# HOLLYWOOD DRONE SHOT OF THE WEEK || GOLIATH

Hello Aerial Film Fans, welcome to a new mini-series on the channel that we are calling Hollywood Drone Shot of the Week. Every week we are going to look at an amazing drone shot or a piece of classic helicopter aerial cinematography, break it down and see what we can learn from it. Rather than look for a new jingle I just couldn't be bothered I thought we'd introduce a wee game of Name That Tune, it's just a bit of fun. Name That Tune. Let's get the ball rolling with this bonkers drone shot from a TV series called Goliath on Amazon Prime.
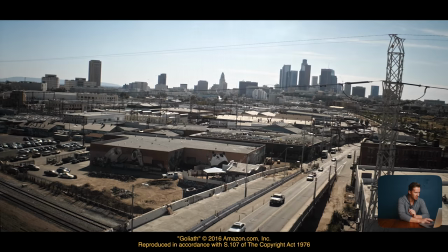I want you to look out for the way your eye moves from subject to subject as the story unfolds. So we start off with this cityscape.
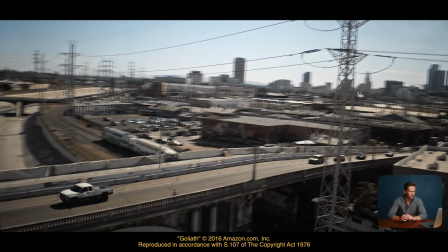It doesn't look particularly interesting. I mean, the horizon's even off at a slightly squinty angle. It's a little bit odd.
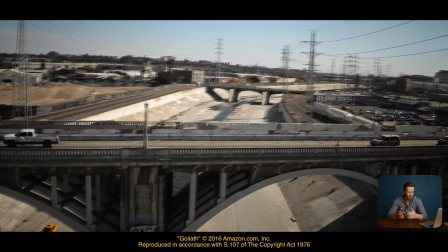You see the train go past, the car go past on the bridges. It's pretty cool. But still, what we're seeing here, in comes the taxi, bottom left corner of the screen.
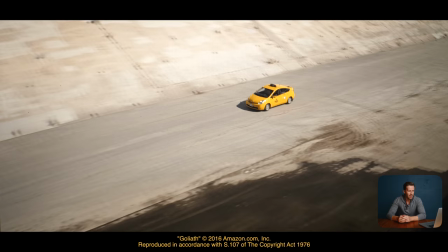Now we realise that the taxi is the focal point there. It's a nice composition because we have this nice, strong accent there in the middle of the scene.
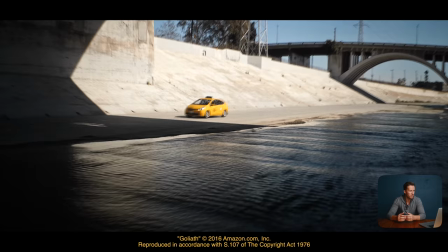Then back we come, we're tracking the taxi, surely it's going somewhere, they're doing this for a reason,
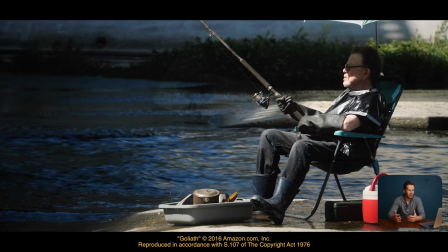we must be about to see something and look, there's a guy sitting there on a chair, fishing. Are you kidding me? What a drone shot. Let's just back up a second and look at the three subjects in that shot.
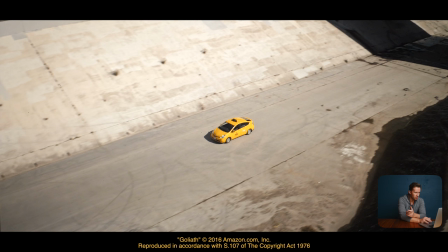First up we have the cityscape, fine, so-so, kind of establishing shot.
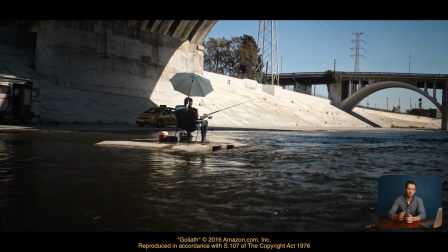Down we go, then we have the taxi and then third up after that drone tracks back, we have the guy sitting on the chair. Fantastic stuff, presumably dual operator drone, I mean that's technical, difficult shot to execute but the concepts you can learn from were creating suspense, they didn't just show us the taxi, they didn't just show us the guy sitting on the chair, all of that stuff was revealed. Create suspense in your shots and tell a story. I don't know about you but I absolutely love this stuff, this is what it's all about for us, creating cinematic storytelling shots with our drone. With that in mind if you see any good examples in the films or TV series that you're watching please let us know in the comments below we might feature them in future episodes of this mini-series. As always do check us out on Instagram check out our premium products in the links in the description below for
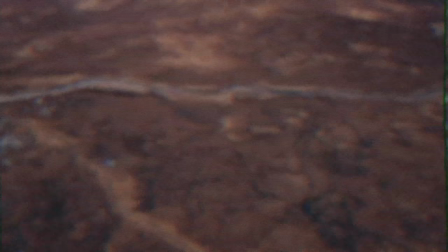our drone cinematography masterclass etc etc and we will see you next time here on Drone Film Guide.